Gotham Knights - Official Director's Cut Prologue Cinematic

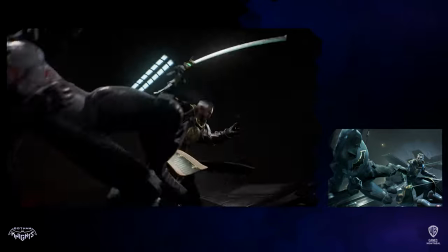It was a high point in the Batcave and gave a godlike perspective to the fight, it was the reveal of a redesigned Batwing,
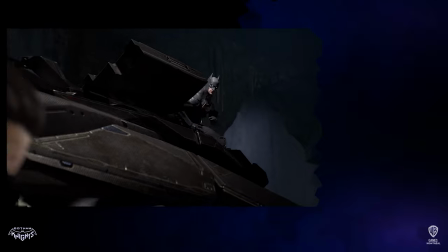and it was an epic battle of giants on a battleground that shifted mid-fight.
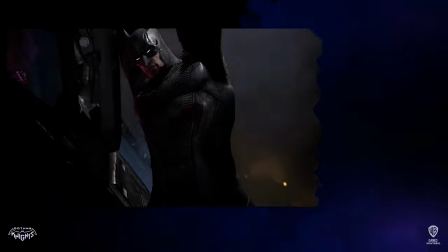The constant back and forth barrage of hits is pretty raw, with each of their attacks more impactful than the previous.
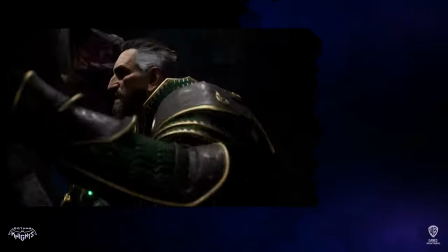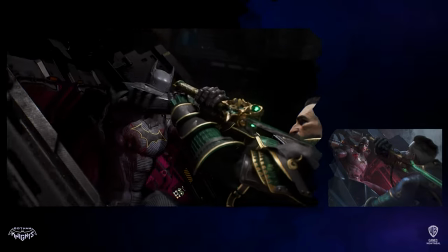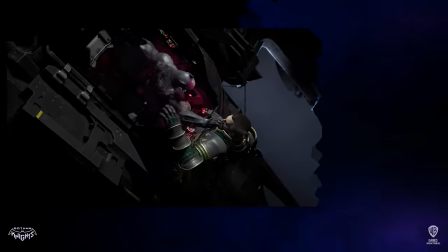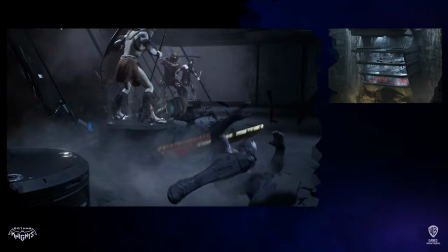Built between the iconic waterfalls, the training facility is encased in the side of the Bat Cape and eventually leads up to Wayne Manor.
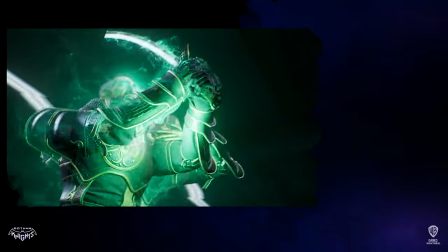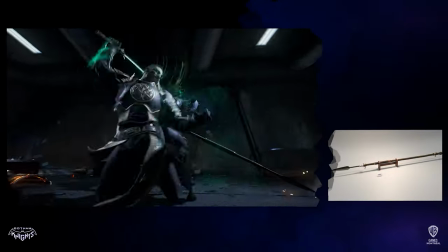Gracia's line, I am eternal, is a direct reference to his use of the Lazarus Pits to make him immortal, and he escalates the fight by triggering his Lazarus power during this part of the fight.
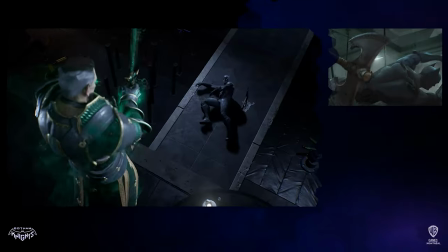To balance this, we wanted to showcase Batman's weapon prowess and his reflex to be able to use everything at his disposal.
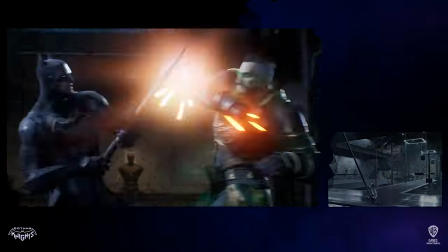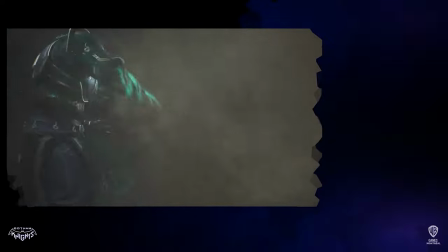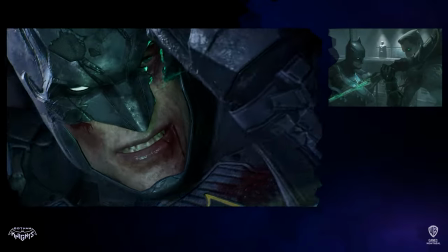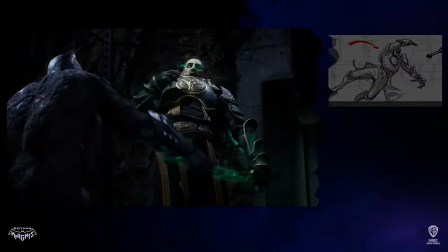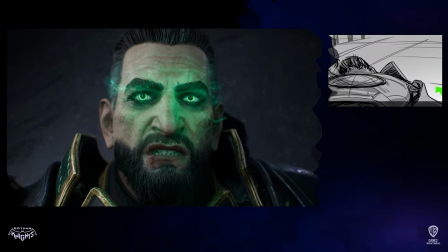Although briefly incapacitated by Batman, Rache is unfazed and is ready to strike back with a vengeance.
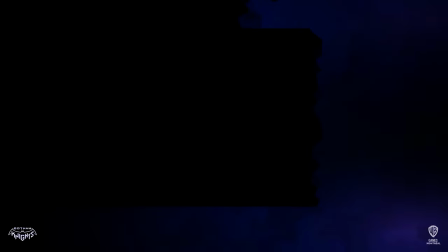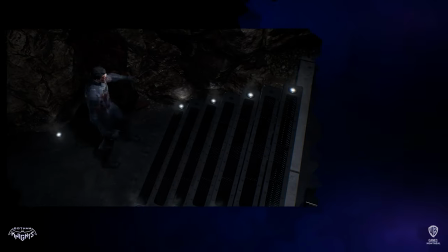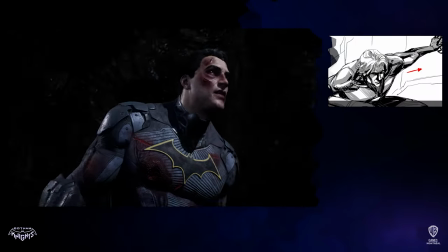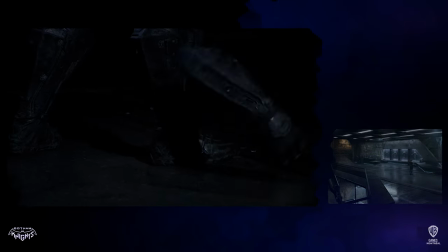Bruce's painful arrival to the top floor is a powerful moment as he realized at this At this point,
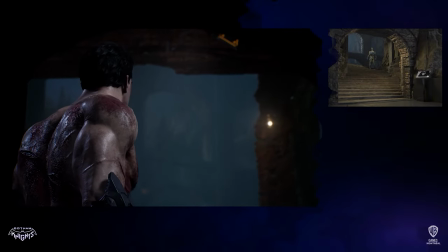he will set in motion, code black, his final fail-safe plan.
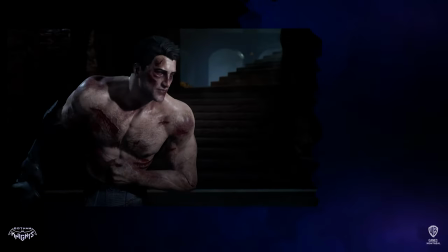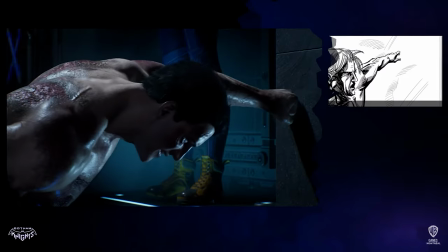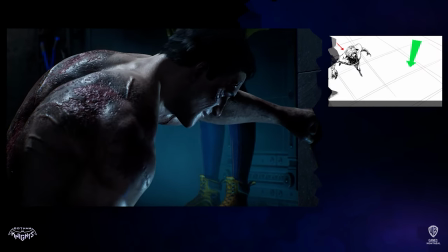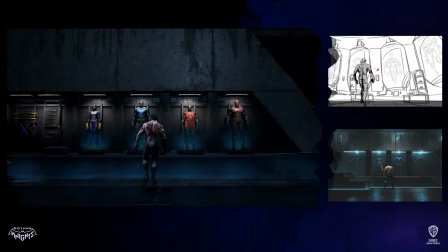Having a private moment to say goodbye to the Batman family, closing the gate to Wayne Manor to seal in Rache,
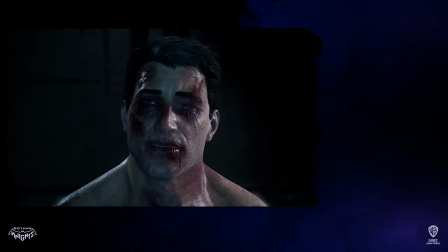triggering the bat sonar, and arming the strategically placed bombs around the Batcave are all part of the plan.
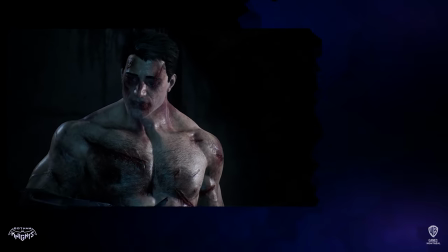Last thing left to do is to bait the trap and lead Rache in.
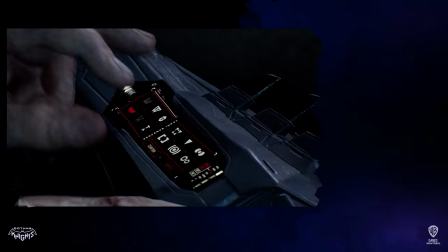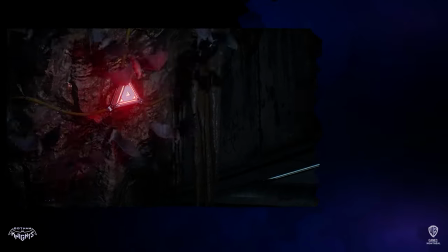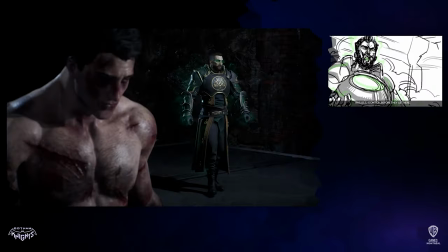You'll be dead before they get here. Your precious family.
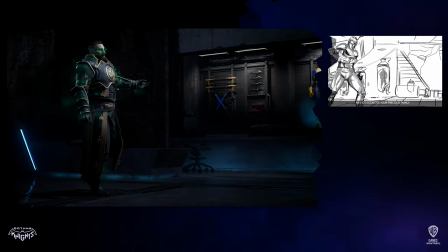I will slaughter them. One by one.
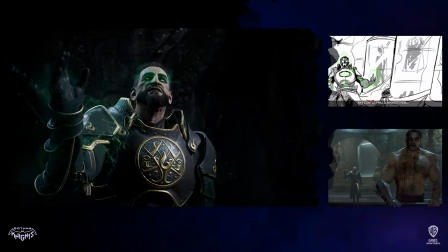And when they have drawn their last breaths, I will burn the city to the ground.
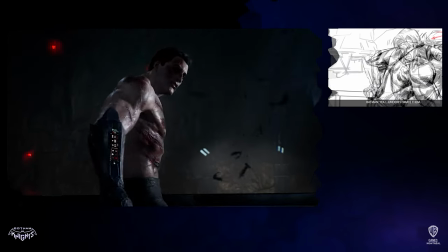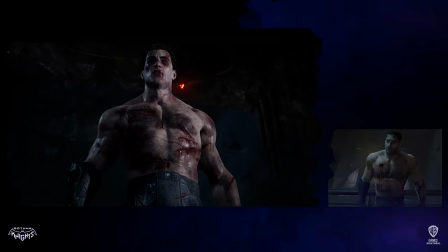You won't get a chance.
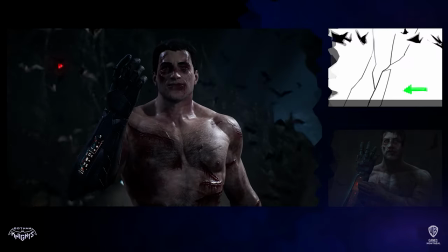The flutter of the bats escaping is iconic of the Batcave.
Gotham is their city now.
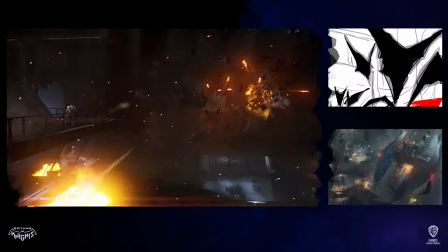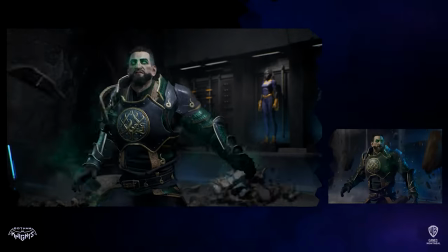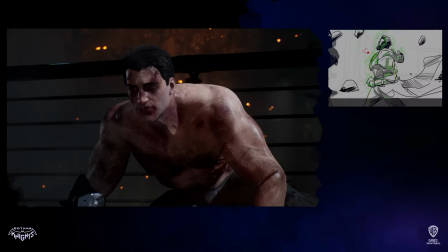The Cold Black Protocol is the final failsafe to protect the Batman family and Gotham City.
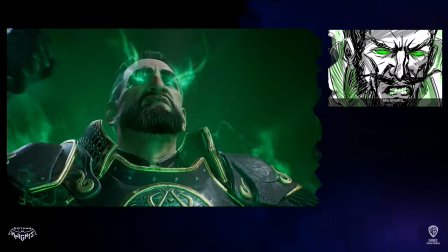It triggers an epic explosion of the Batcave, Wayne Manor and everything inside.
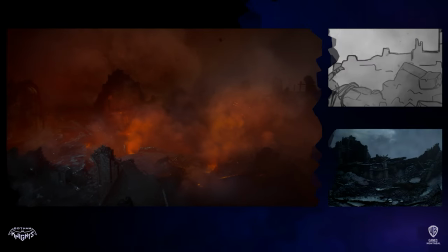Here we fast forward to a haunting scene. The aftermath of the explosion and what is left of Wayne Manor.
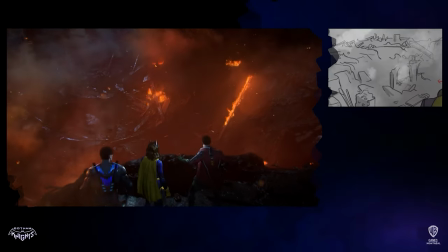As our heroes arrive first on the scene, you'll notice the dying bat on the ground, meant to foreshadow the death of Bruce as the bat has its final breath.
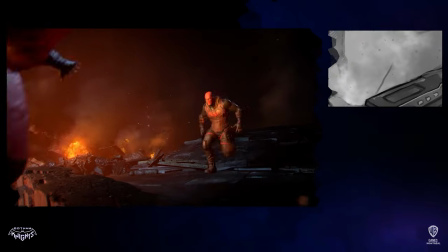This last transmission is a harsh message, but is something Bruce would have prepared well in advance as someone who has always had a backup plan.
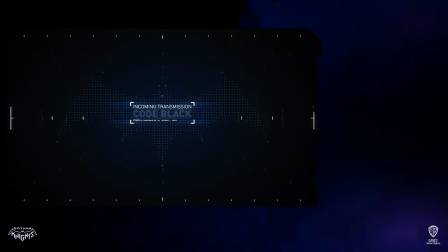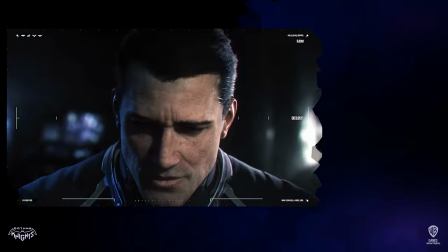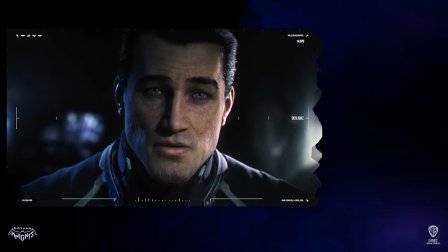If you're watching this, I'm dead. This is a code black.
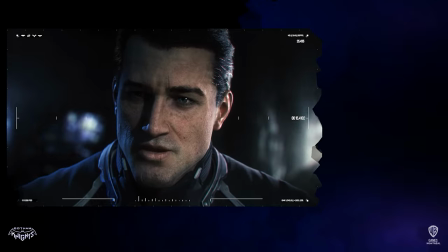This message was automatically triggered when I destroyed the cave and everything it contained.
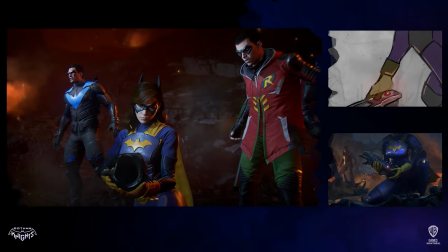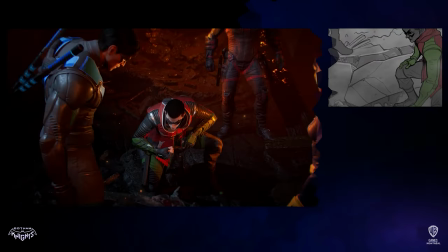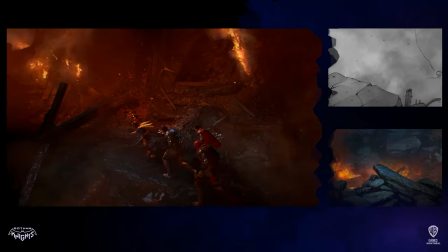With chills to the spine, the haunting feeling of the score resonates the dreadful and brooding discovery that our heroes are about to make.
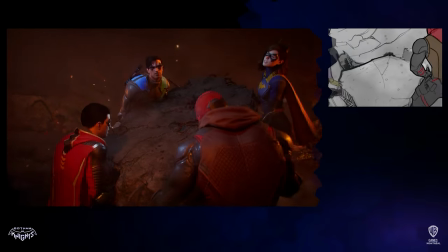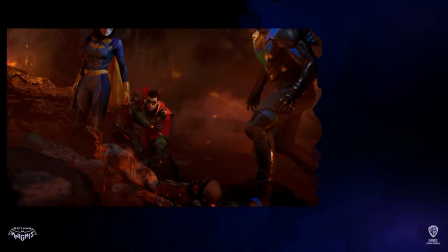The emotional impact of this reveal is unforgettable.
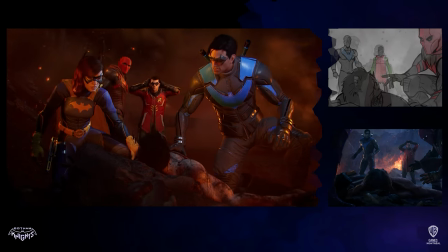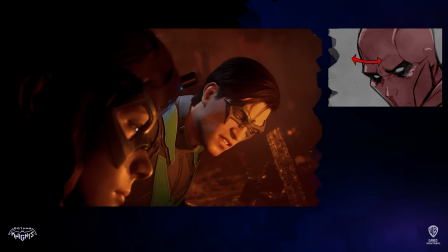With the battle scars and wounds from the final fight with Raish, Bruce is still clutching his back cowl until the bitter end.
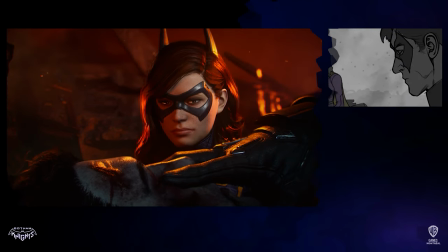This cowl will be the same one you'll find in the Belfry later in the game.
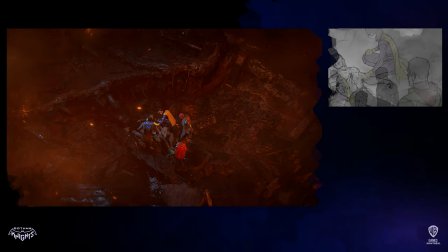The last shot of the sequence ends with Nightwing removing the cowl as they move Bruce from the rubble, making sure to remove any remnants that would connect Bruce Wayne as Batman.
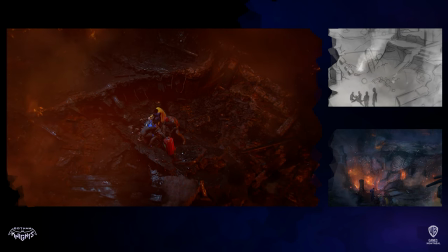No,
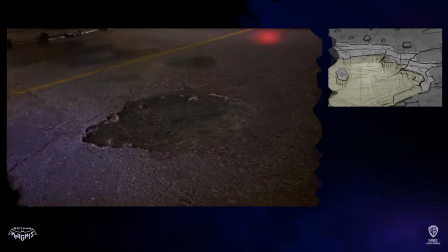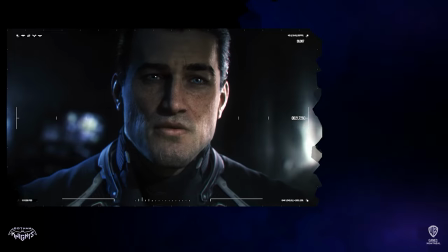it won't take long for Gotham's criminals to realize that Batman is gone.
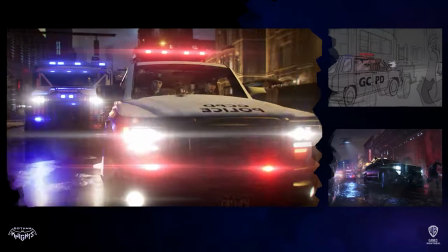And you can't count on the GCPD.
We meet one of our factions in the game here, the Mob, as they're in the midst of a high-speed chase and shootout with the GCPD.
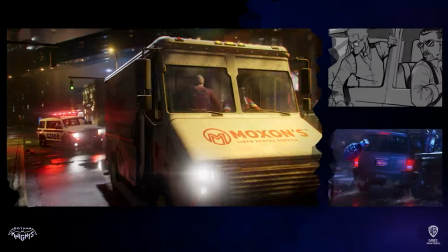They are well-armed, brash, and rampant in Gotham City now that Batman is nowhere to be seen.
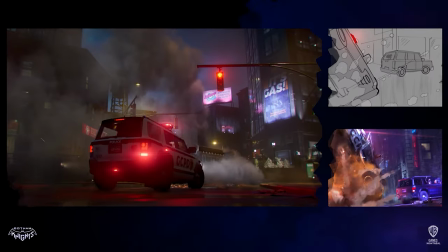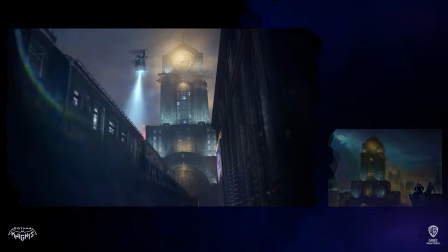I'm leaving you the Belfry of space operations. Some of the technology is outdated, but it has the gear you need and all of my files.
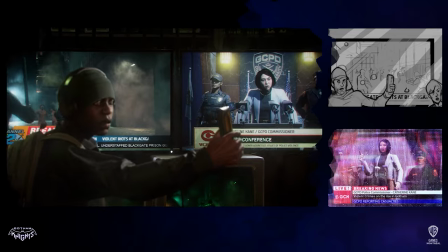The belfry in the streets here are the actual ones from the open world, and this particular storefront gives a sneak peek of some of the events from the game.
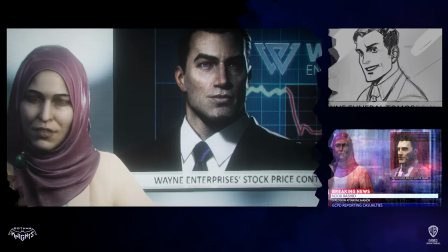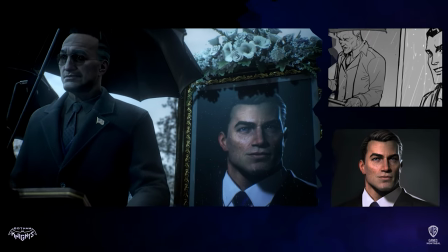Many of you knew Bruce from Gotham's celebrity pages, a handsome, charming billionaire.
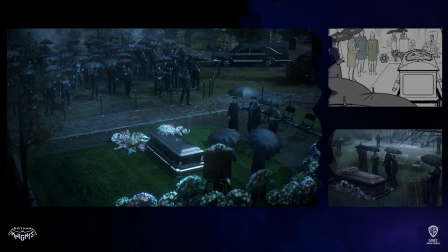With the state funeral for Bruce Wayne, notice the presence of GCPD to keep this a smaller,
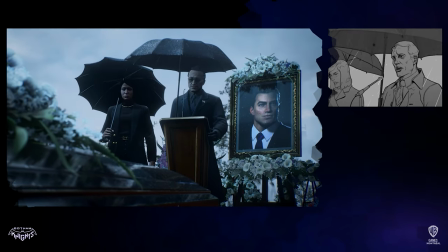controlled event with key public figureheads present including Jacob and Catherine Kane.
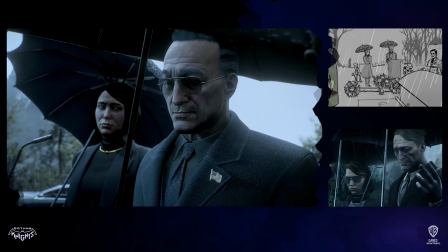He wasn't my nephew.
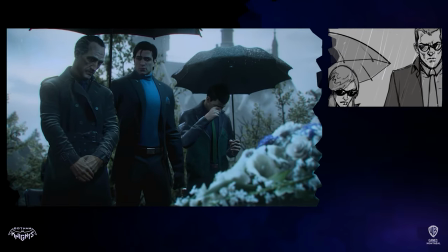Closest to family Dick and Tim are with Alfred next to the casket while Barbara and Jason as outsiders stand as part of the crowd.
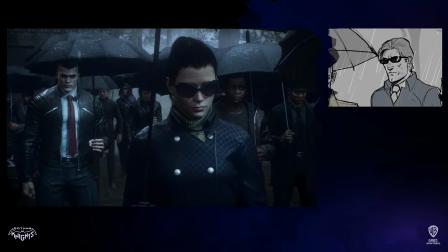If you look closely in the back you'll see another familiar face Talia al Ghul.
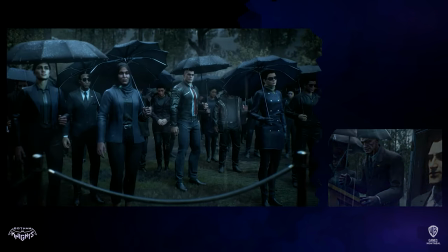I want to tell you this Bruce was Gotham.
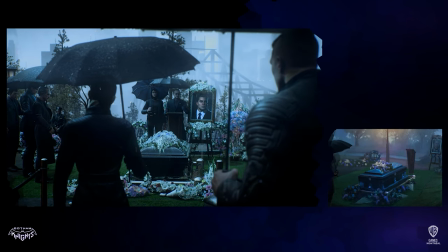He loved this city more than he loved anything. He was a protector to this city.
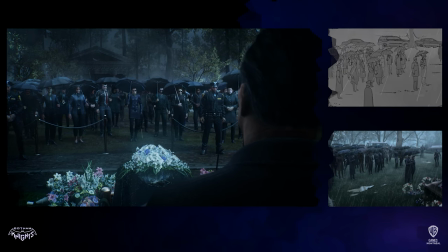He worked tirelessly behind the scenes to bring justice and equality.
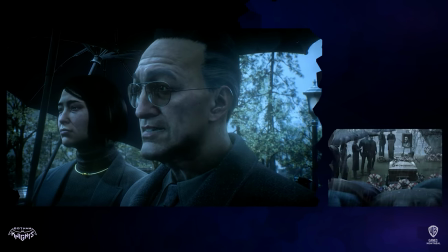There's nothing he wouldn't do. No project he wouldn't champion if he thought Gotham would benefit.
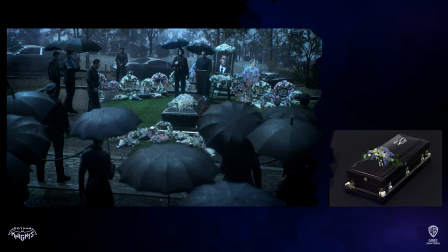And I think in remembering that, we remember Bruce as he truly was.
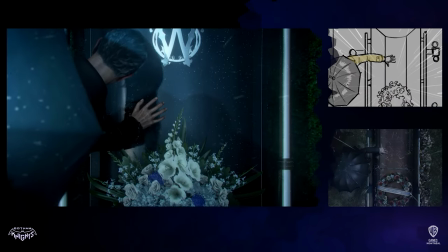As Alfred approaches the casket, the heavier rain amplifies his sadness when he says his last personal goodbye to Bruce.